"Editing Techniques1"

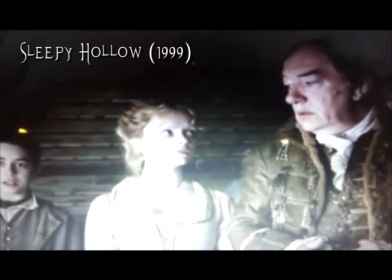(0:03) suppose it's back to the city then.
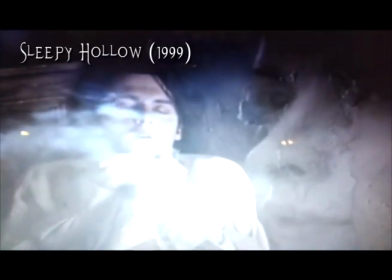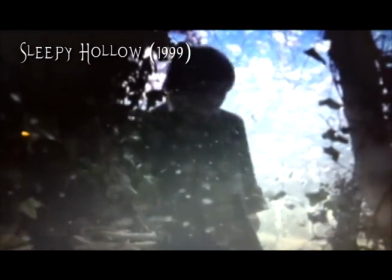(0:12)
Film transition is a technique which is used in post-production process of film editing and also video editing,
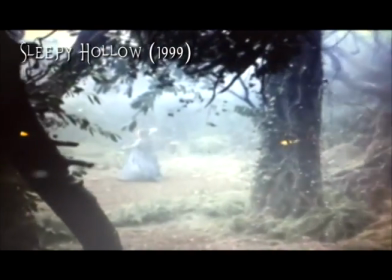(0:19)
by which scenes or shots are combined. This is done through a normal cut to the next scene.
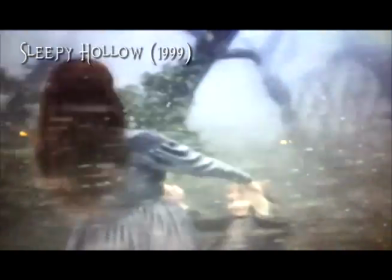(0:26)
There are many kinds of transitions. Of course there is the simple, straight cut, but there are others like dissolve,
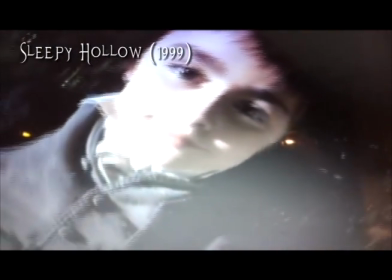(0:34)
slide, wipe and fades, such as a fade to black or a fade to white.
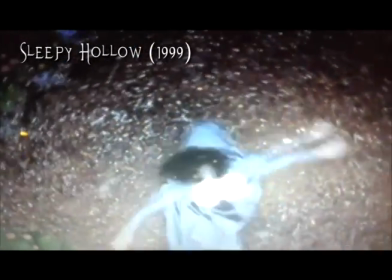(0:41)
You would not use a transition halfway through a shot when someone was conversing.
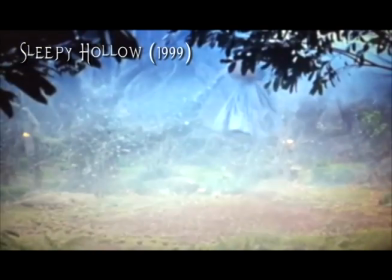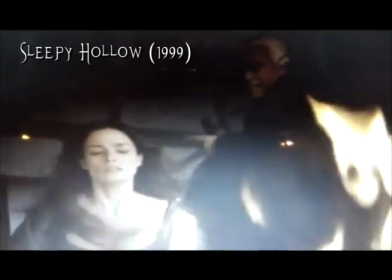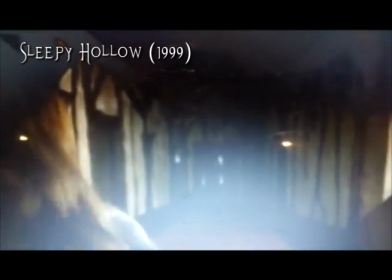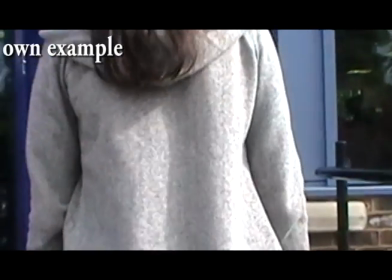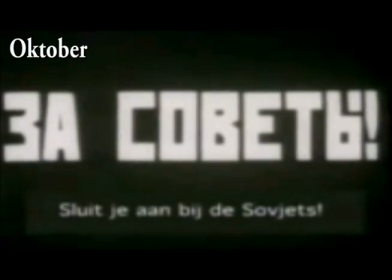(1:34)
A Soviet montage is where you manipulate the mind of the viewer. In October, 10 days that the world shook,
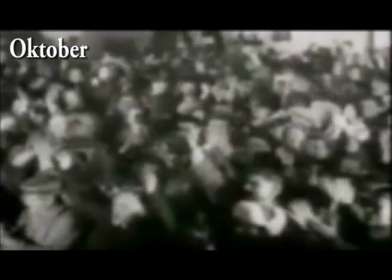(1:42)
they had one clip of a man holding a grenade and throwing it to a crowd of people and a small explosion,
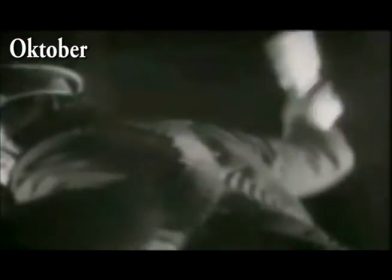(1:50)
giving the audience to believe that it had been done at the same time and place.
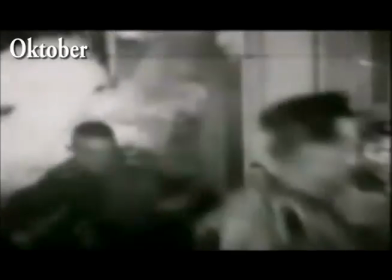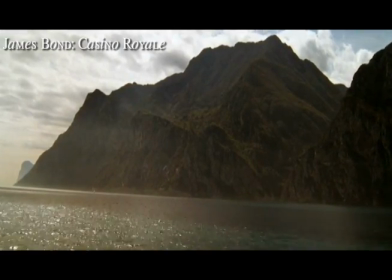(2:04)
A straight cut is basically what it says in the name. It literally is a straight cut.
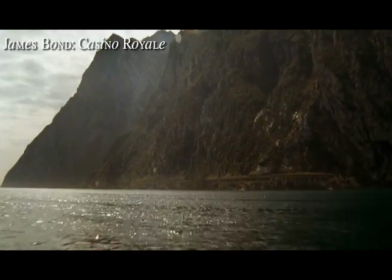(2:10)
It's a basic cut. This can be mainly used in action films for fast editing.
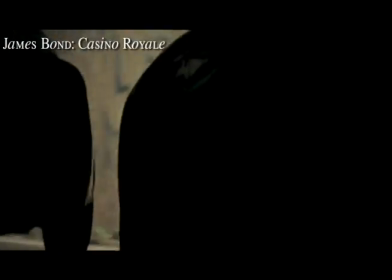(2:16)
When using a straight cut, it isn't just a visual effect,
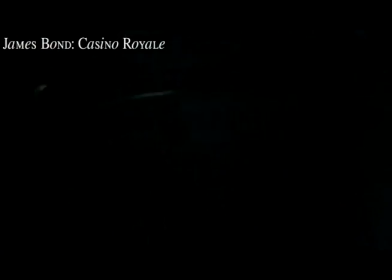(2:20)
it is also used as a physical effect too, especially in fast moving scenes like James Bond, for example.
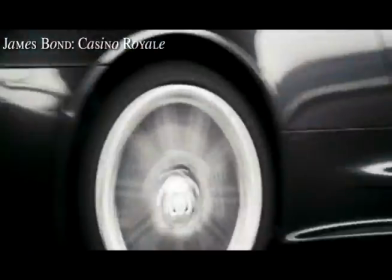(2:28)
You would not use a straight cut in a dream kind of video unless it was a nightmare,
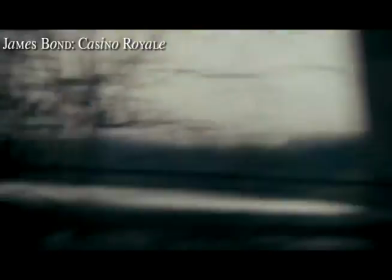(2:34)
although you can still film this in a dream scene.
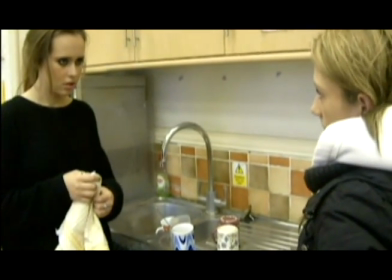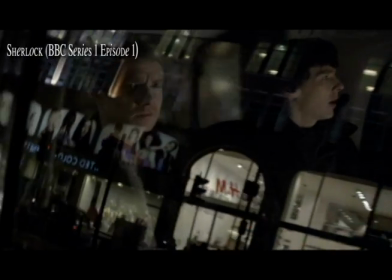(2:46)
Pace and timing is where you can have really short scenes which could only last a few seconds.
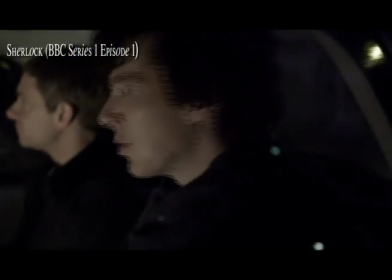(2:53)
Depending on what the scene actually is and also the genre of the film,
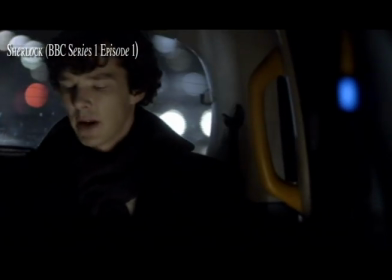(2:58)
action movies tend to use fast pace and time their films to give a more physical reaction.
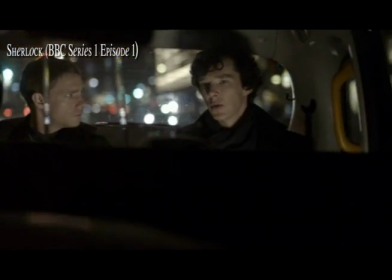(3:04)
The difference of a slow paced film like The 400 Blows, although there is a scene which is quite slow,
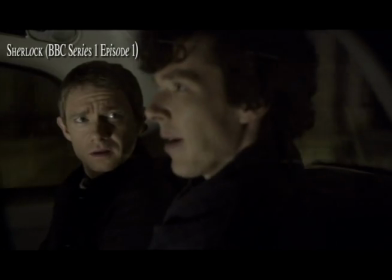(3:11)
it is also very silent, giving an effect that the audience knows he should not be there.
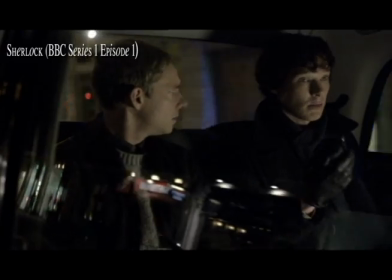(3:17)
Although when we look at James Bond's Casino Royale,
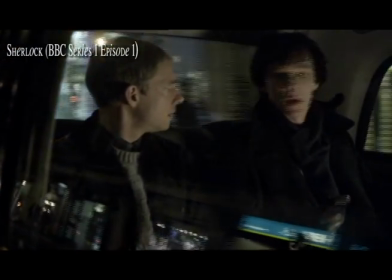(3:20)
we can see that there are some shots which you may only see for 2 seconds.
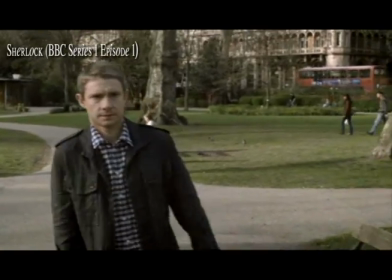(3:27)
The tempo is the space between each beat. So what happens between each shot?
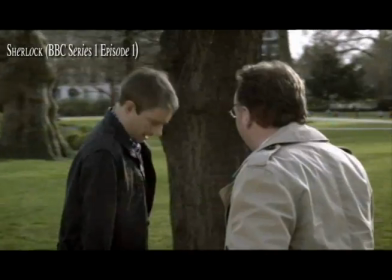(3:33)
It would usually have 2 clips. Tempo can also go into the short length because of the speed of the shot taken.
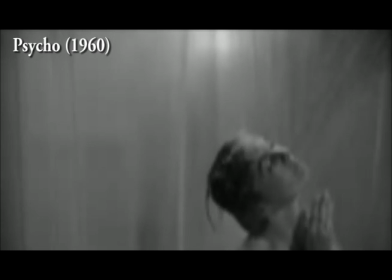(3:43)
To join images, you use different shots to make the audience think a certain event has happened.
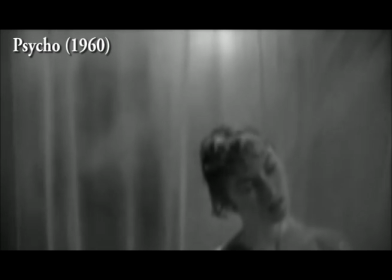(3:48)
For example, in Psycho, they had used little pieces of film with different shot types to make the audience believe that she had been murdered.
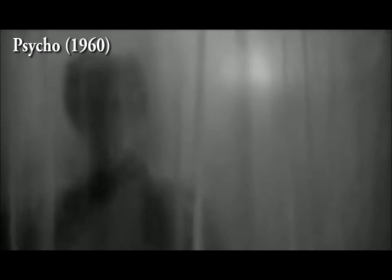(3:56)
The orchestration had helped give the scene a more dramatic effect.
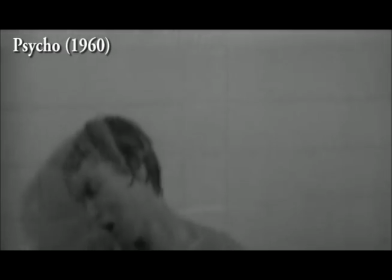(3:59)
It had both forte and piano notes, and to give extra shock, they had used tremolo of violin and then a brass instrument to give more effect.